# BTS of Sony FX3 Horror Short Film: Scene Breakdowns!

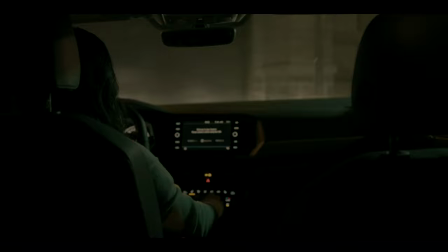And I'm actually glad I did because I like it better having multi angles and switching things up a bit so i just have to get creative and find the right angles for different spots to make sure the lights and the stands weren't in the shots after the parts with the car were done
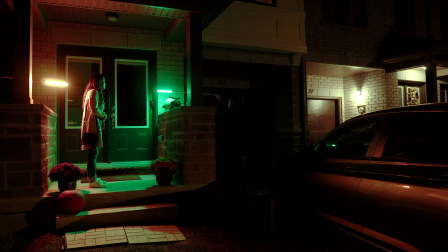i actually moved my c-stands over to be right at my front door because the next scene was kristin walking into the
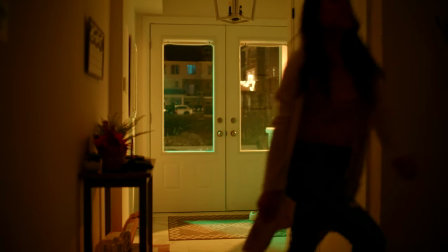house in the front door and the camera was inside but you do see the street out from within the house so i wanted to make sure that orange and green glow
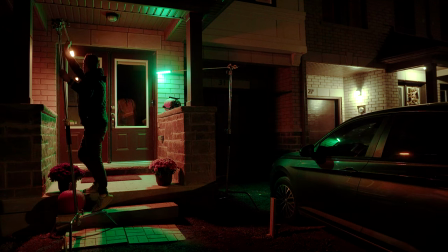was still coming into the home to just kind of create once again that whole interesting lighting setup there instead of being just a very basic and boring shot so
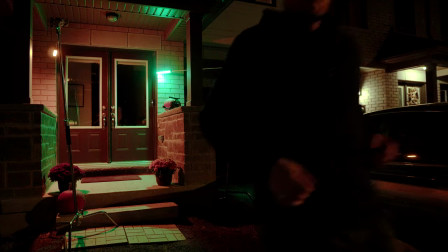i made sure i brought them nice and close which did present some of its own challenges okay so the next set of tube lights i have right here it's hard to kind of see them like as is but it's got a bit of a blue tint to it so i wanted this to kind
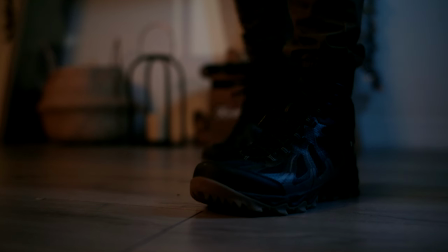of replicating almost like a nighttime type look you know in film uh blue is typically a color that represents moonlight or nighttime and
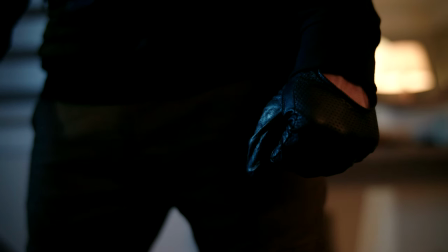as silly as it might seem you'll probably notice as you watch a lot of movies and tv shows that they do use blue tinted light a lot of the time for
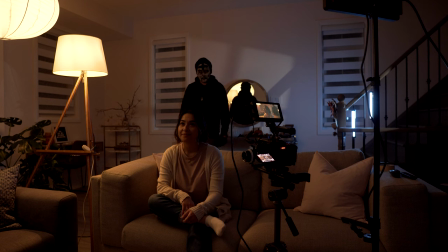interior nighttime scenes so i wanted to have a little bit of a blue accent light that's kind of spilled onto the wall
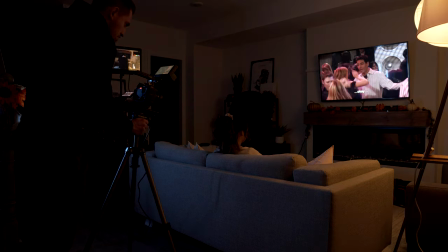back here spilled onto a little bit of the couch that was in front of me here as well as to rim kristen's camera right side while she's sitting on the couch
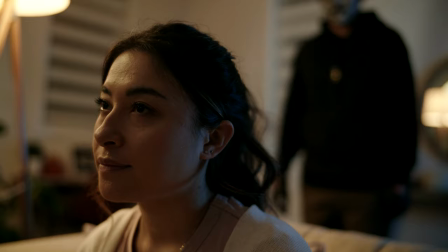as well as when the intruder is walking back here and going behind kristen to menacingly stare at her and ultimately attacked her maybe i don't know if that's what happened we'll see when you watch the film and the second light that was just a bit of an accent light
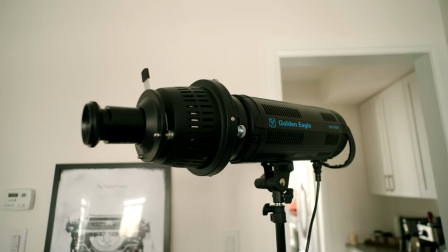here to put a little more interest for the background of the scene here was the golden eagle led 3000 now this could have been absolutely any light but i did attach and it fell focalized denser on there which you would have seen in a previous video of mine if you want to learn more about that you can check out this little card up here to go see more about that but basically it allows me to put in these
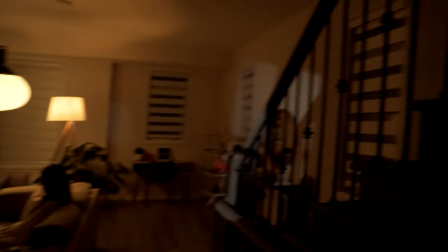little cookies and go that creates patterns with the light so I put a bit of a window pane cookie in there to create the effect that
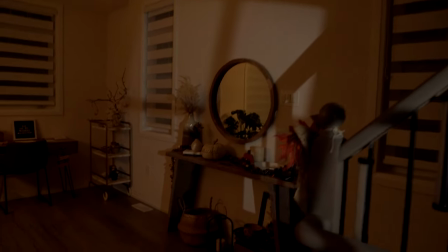like window is spilling through the window from outside so that's what's creating this little bit of extra light on the back wall over there finally let's move on to our main key light before we jump on over to the next topic okay so this right here was my main key light for the main couch scene over here. And that is, I don't even know what I'm using over here anymore guys.
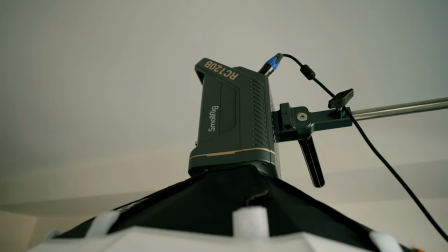All right, that is the small rig RC120B. And it is a light that can change color temperatures.
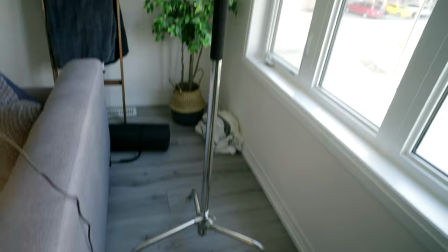So you can go from all the way warm to all the way cool. So this is absolutely fantastic. So I rigged it up on a c-stand to be kind of hanging down overhead like this.
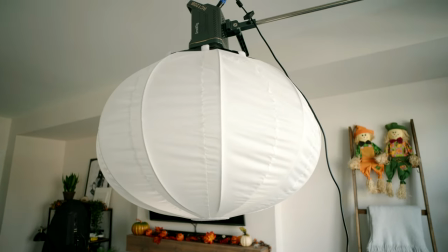And I attached this lantern softbox attachment on here to kind of create a more rounded soft look to kind of fill the
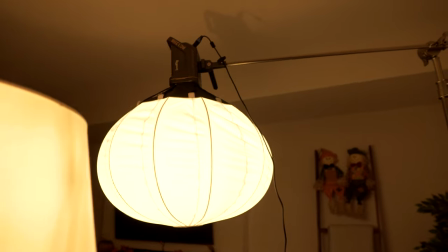room a bit but having obviously the brightest most intense bit of the light closest to right here to mimic the light that would be coming from that lamp right over there that would have been super bright in the shot if i use that as my actual key light so i went ahead and dimmed that thing down quite low so that you could still see that it was on in the shots but it didn't provide enough light at all so that's why i then
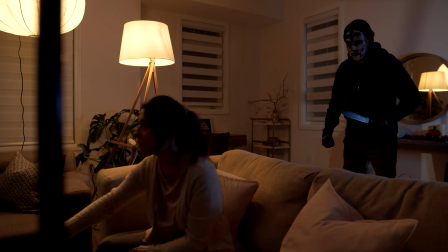rake up this light to be the main key light for all of the couch shots and everything that takes place in the living room over here pretty much as simple as it gets and finally we're gonna talk about the lighting for the kitchen scene which was let's pick this up the main shot the shot was from here so basically shot was looking down that hallway over there the intruder was leaning up against this wall that is where we used the split diopter so to like this scene i initially
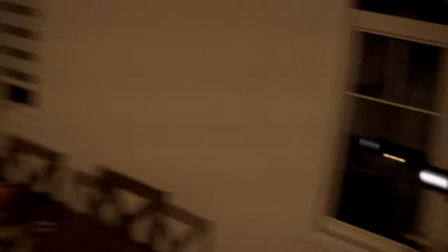had the gold needle light in that far corner over here but it was just too bright
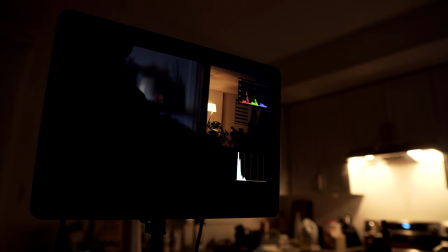and too white and it didn't look great so i actually killed that light and i turned on the light from above my stove actually, which is a bit of a warm light, didn't add a ton of light,
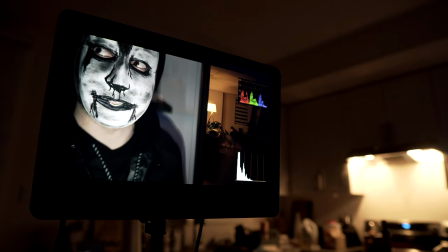so it had this little bit of warmth and then I just got one of the Godox TL32 lights again on the blue setting and I just quickly
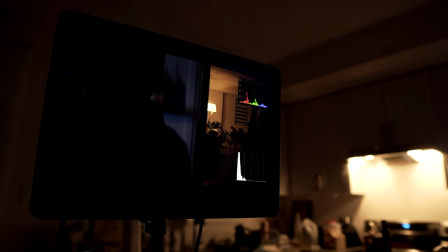put it on the counter over here to shine a little bit of that extra blue light in there to create that dim nighttime type look.
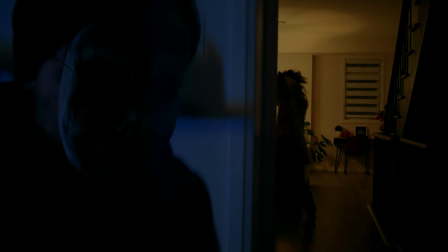So very easy setup and down there again I just had the same main lighting that was like the main key light with the small rig light in that spot over there.